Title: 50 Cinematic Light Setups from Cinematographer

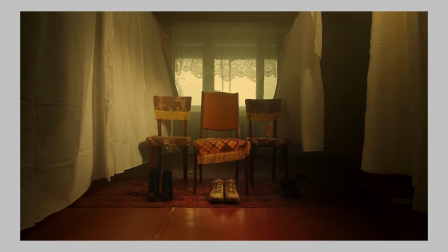But the main thing I would say I'd like to have is kind of sodium vapor lamp there,
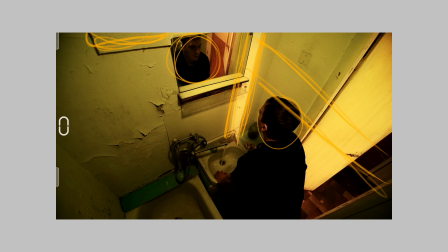or illusion of that lamp. Mostly illusion. For this situation I just grab small LED panel like RGB, some like a brick small thing,
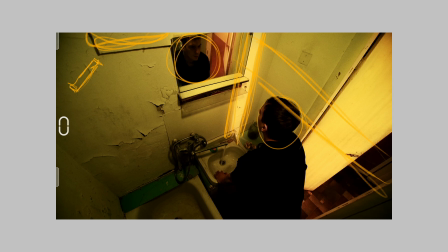and kind of bounce from the ceiling to have on him a little bit.
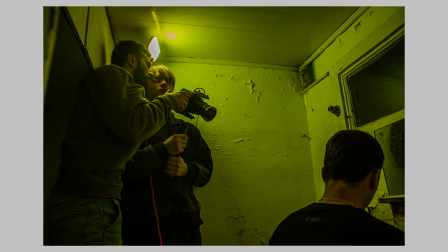And also all of these walls around, yeah, they had a color like more green sodium vapor,
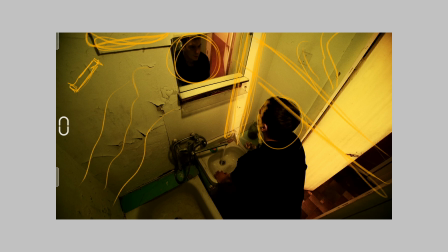more like a, like just a grungy and kind of sick feeling. Him standing in this bathroom with some small splash. And what about this one?
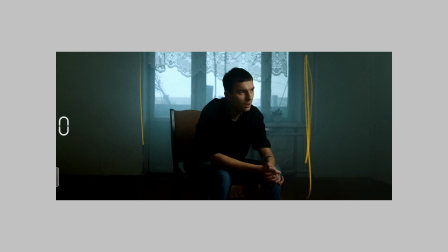Also center framing, as you can see, and we're kind of framing him into the window. Also kind of method to emphasize the feeling through the space,
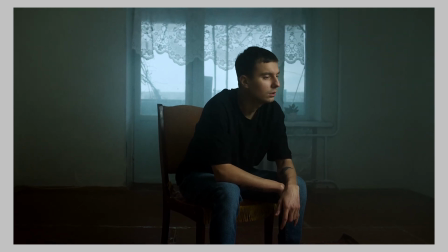feeling through the emotion about the past or something like that. Just a framing person against the window, and also create like a frame into the frame.
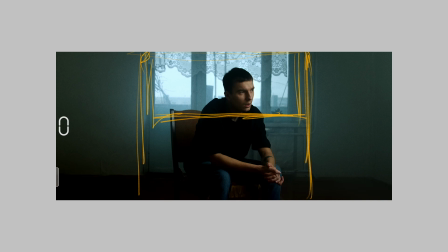He kind of stops here, yeah, and all of this space is just
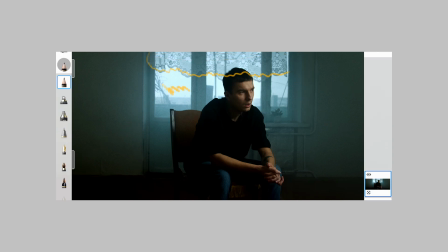empty life, cloudy, gloomy, and ugly weather behind him.
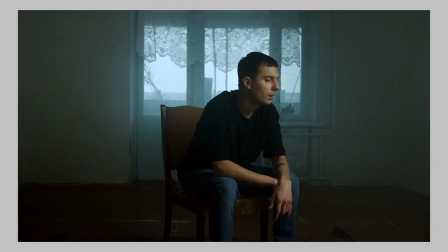And how we can basically produce something nice and see the face and the kind of small contrast on him. And basically what I thought back there is just, okay, we can play two ways.
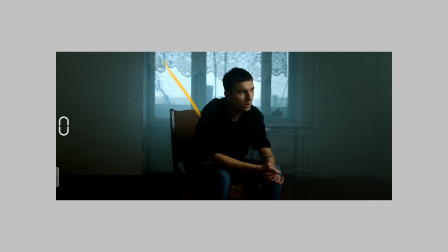We can play just motivation from the back ambient.
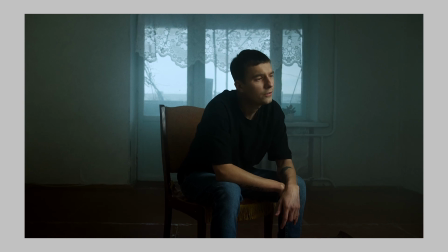It's just a warm, just not warm, it's just a cold ambient goes into the room,
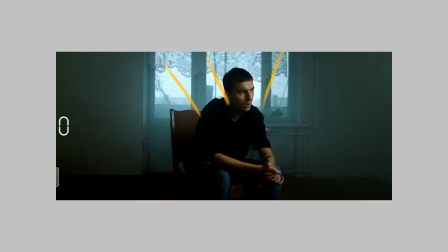bouncing around and create some wrap around the face, yeah. But in reality it can be just a silhouette, just without any volume here.
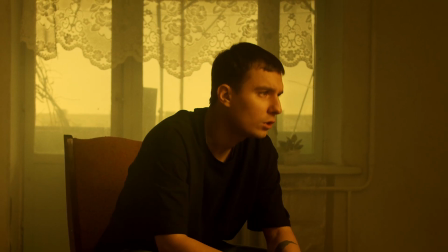When we need to have the artist basically do the job, yeah, just a scene,
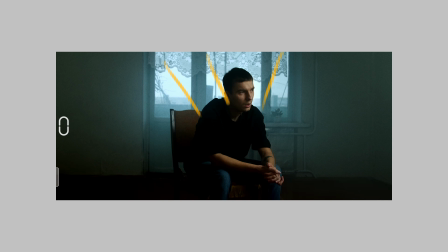then we need to have kind of wrap around and stuff. And I decided, okay, it was 600D, I believe,
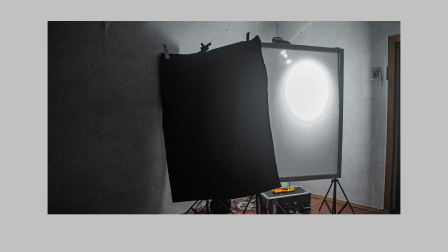600D, and big diffusion frame in front of it,
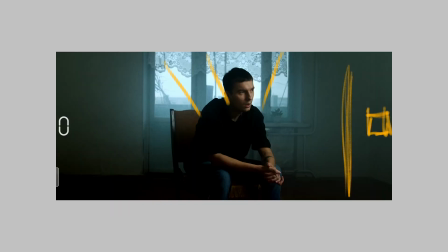and then we kind of have this nice wrap around.
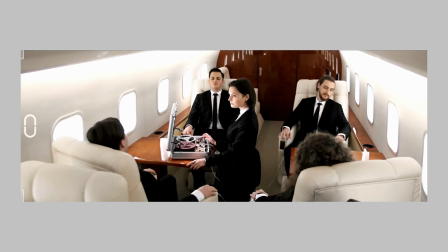Let's take a look at this specific location. It's kind of seems like an airplane, but it's not, because this one was in a box, which is a big metal container, and they build this thing inside this container. All of this LED windows
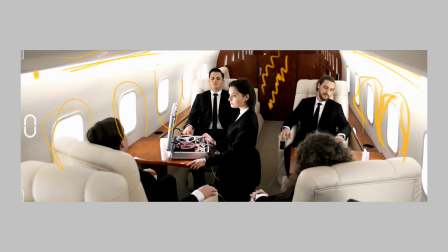we have them on the one side and another side, and also under the section we also have some lighting called green, magenta, and all of this kind of not quite nice lighting scenarios.
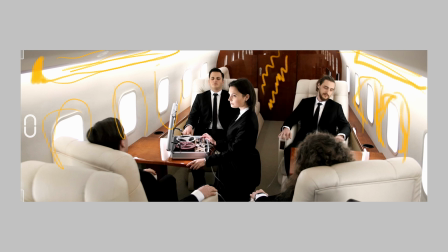And here obviously I can't put any lighting outside to kind of create a couple of the lighting splashes towards them, yeah, create the nice sun punch with hard lighting from the one side,
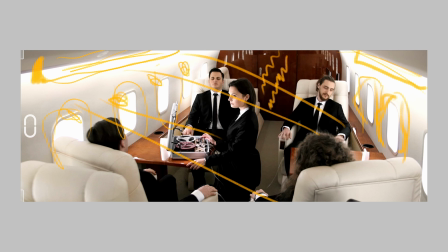and here kind of more in terms of if you're in space flying around, yeah, you have nice punch from the sun. Usually if you're flying on basically every single airlines in the world,
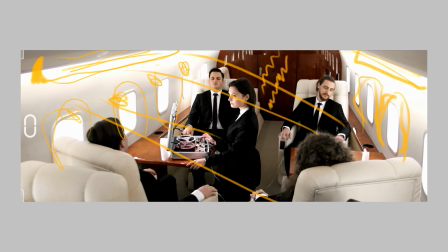you know, you have two windows, two sides or windows. One window usually hits with the sun, and another one usually is just a fill light with a sky bounce, yeah, just a blue sky bounce.
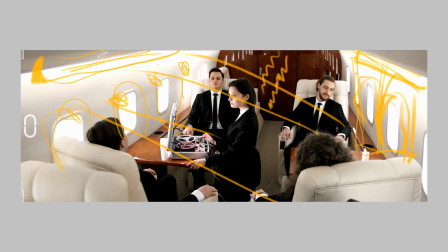And you can put here a couple at 60s sky panels on a blue mode through the magic cloth or something like that, and create here on him just a more bluish, kind of more dark bluish bounce if you want to replicate the real flying scenario.